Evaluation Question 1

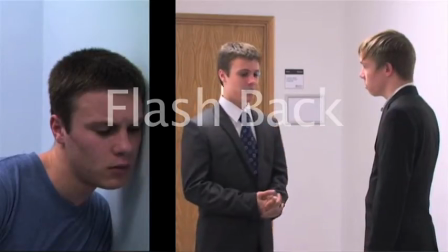[0:12]
In the original film main idea that we had, the original narrative was a non-linear narrative.
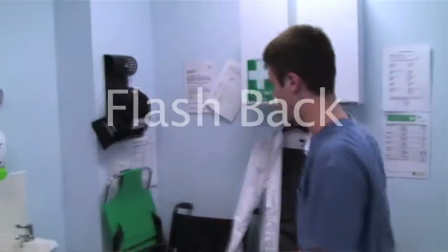[0:20]
The way we were going to do things, where we would flash backwards and forwards between past and present.
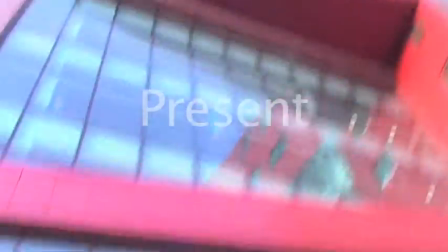[0:25]
So in effect, Alpha 7 would be narrating his past life on his way to confront his enemy and his creator, Charles Preston.
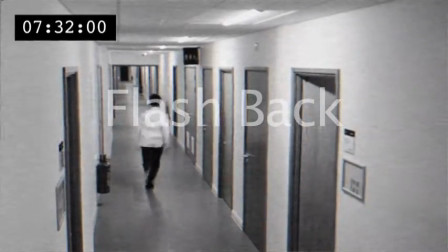[0:34]
The problem with it was, as we flashed backwards and forwards between past and present,
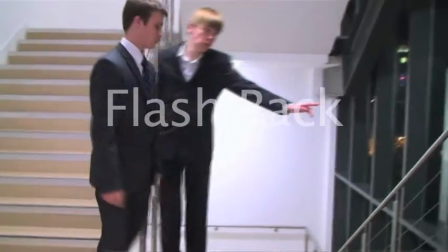[0:39]
past and present, past and present, it became very confusing for the audience to follow. So later on we changed this into a more linear narrative.
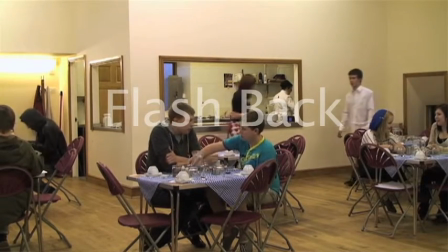[0:52]
In the newly revised order of our film, we changed the way that it was edited so that it made more sense to the audience by using temporal editing. The way that we did this was that we added in a clock, and the time on the clock would change so that the audience could easily tell what was going on. Also, between each different flashback scenes, we added in a date stamp to help the audience understand its relation to the other events.
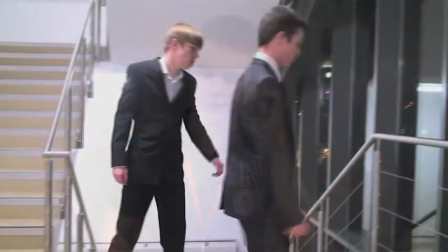[1:20]
We also filmed a particular scene at night where Alpha 7 runs out of the building.
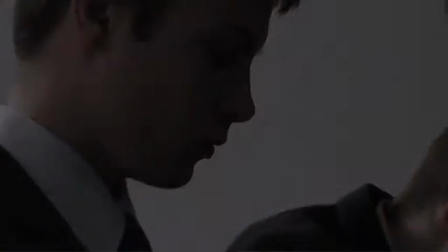[1:26]
This helped give the audience a perspective as to what was happening and made it easier for the audience to follow the narrative.
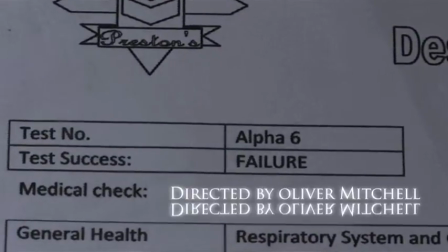[1:35]
The story behind the film takes place over a number of years, both before and ever so slightly after the plot itself.
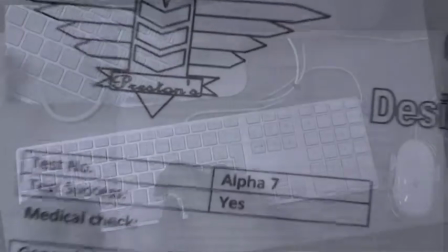[1:44]
The documents that are shown in the title sequence infer the clone's creation and the reasons for his creation.
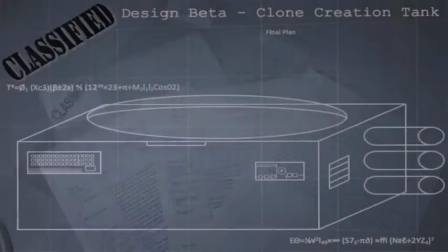[1:51]
Our film heavily relied upon these documents being successful in inferring the backstory before the plot comes into play.
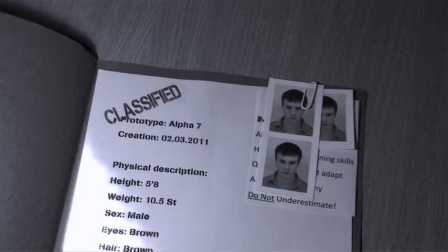[2:00]
The document here shows his age and it shows that he is a few years old. However, you only see on screen a very small amount of this time. It's over a few days at the very climax of his life.
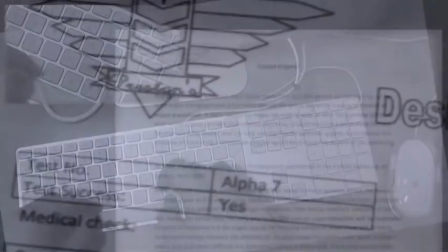[2:13]
The documents which you've just seen, such as the clone creation tank, help infer the genre.
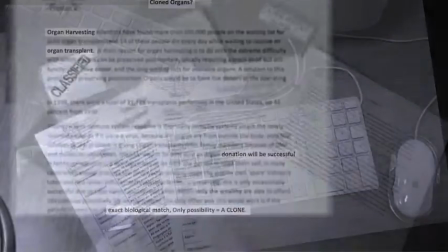[2:19]
If we were able to, we would have used computer-generated images to follow more generic media conventions.
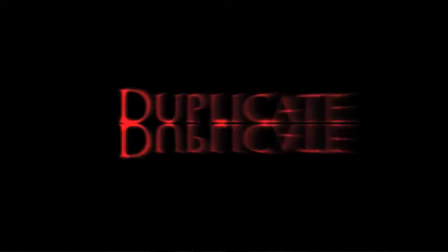[2:26]
They often have a lot of CGI in them, which makes them look quite good. However, we were unable to do this, so we had to infer the information to the audience through the use of the documents.
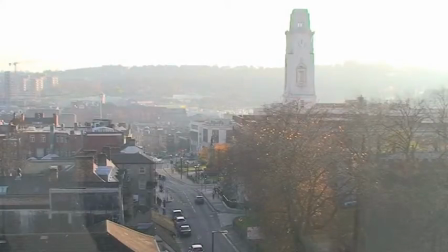[2:39]
Other things that were used that follow generic media conventions include the blue tinge that we have given to the whole film. This has been done deliberately. It's not a white balance mistake. It's meant to give the whole film a metallic-y look, something that is often associated with science fiction genre.
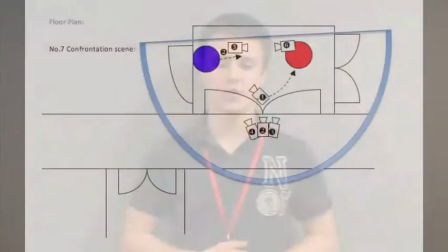[2:56]
We also followed filming conventions, such as the 180-degree rule demonstrated here in the picture.
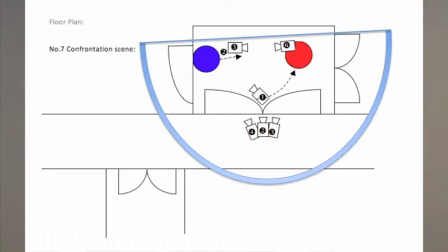[3:02]
Matches on actions scene where Alpha 7 cuts his hand.
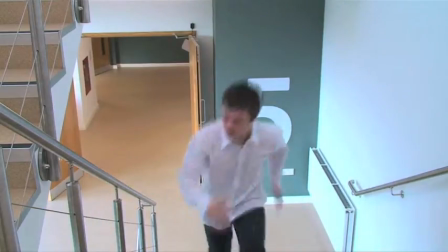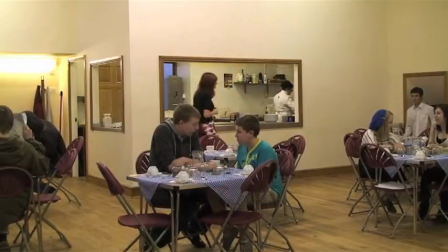[3:15]
Finally, shot reverse shot to help make conversations more clear and easier to follow.
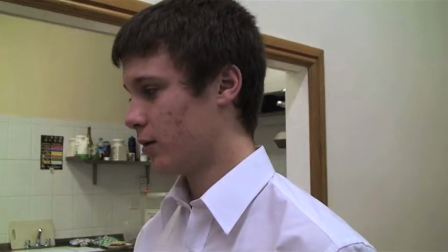[3:20]
We also added sound bridges so that you could see the reaction of each character in the
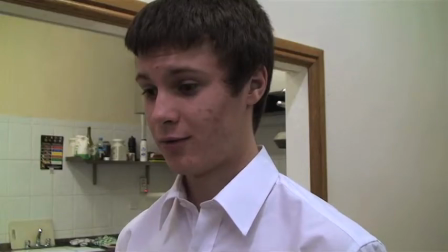[3:26]
conversation as the other character says their lines. Before we fully decided to make a science fiction genre, we had several different ideas of different films we could have done. However, when we pulled the best of our ideas together, we ended up having a science fiction film, a science fiction genre. We made a pastiche from films that we individually liked as a group, such as the film 400 Blows,
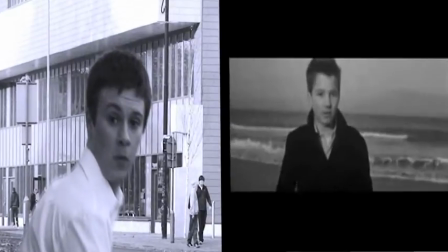[3:54]
where the camera zooms in on the main character after he's run away. It zooms into a close-up shot of his face. We liked the sepia effect, so we added it in to our character, as you can see on screen. We also liked the commando gear-up scene.
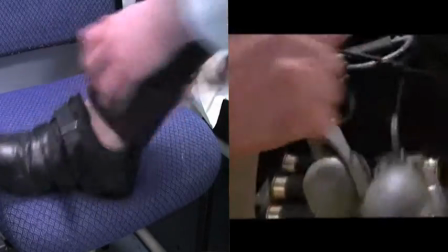[4:10]
It shows Arnold Schwarzenegger's character getting ready for battle, and it shows him very quickly in a short amount of time gearing up, getting ready.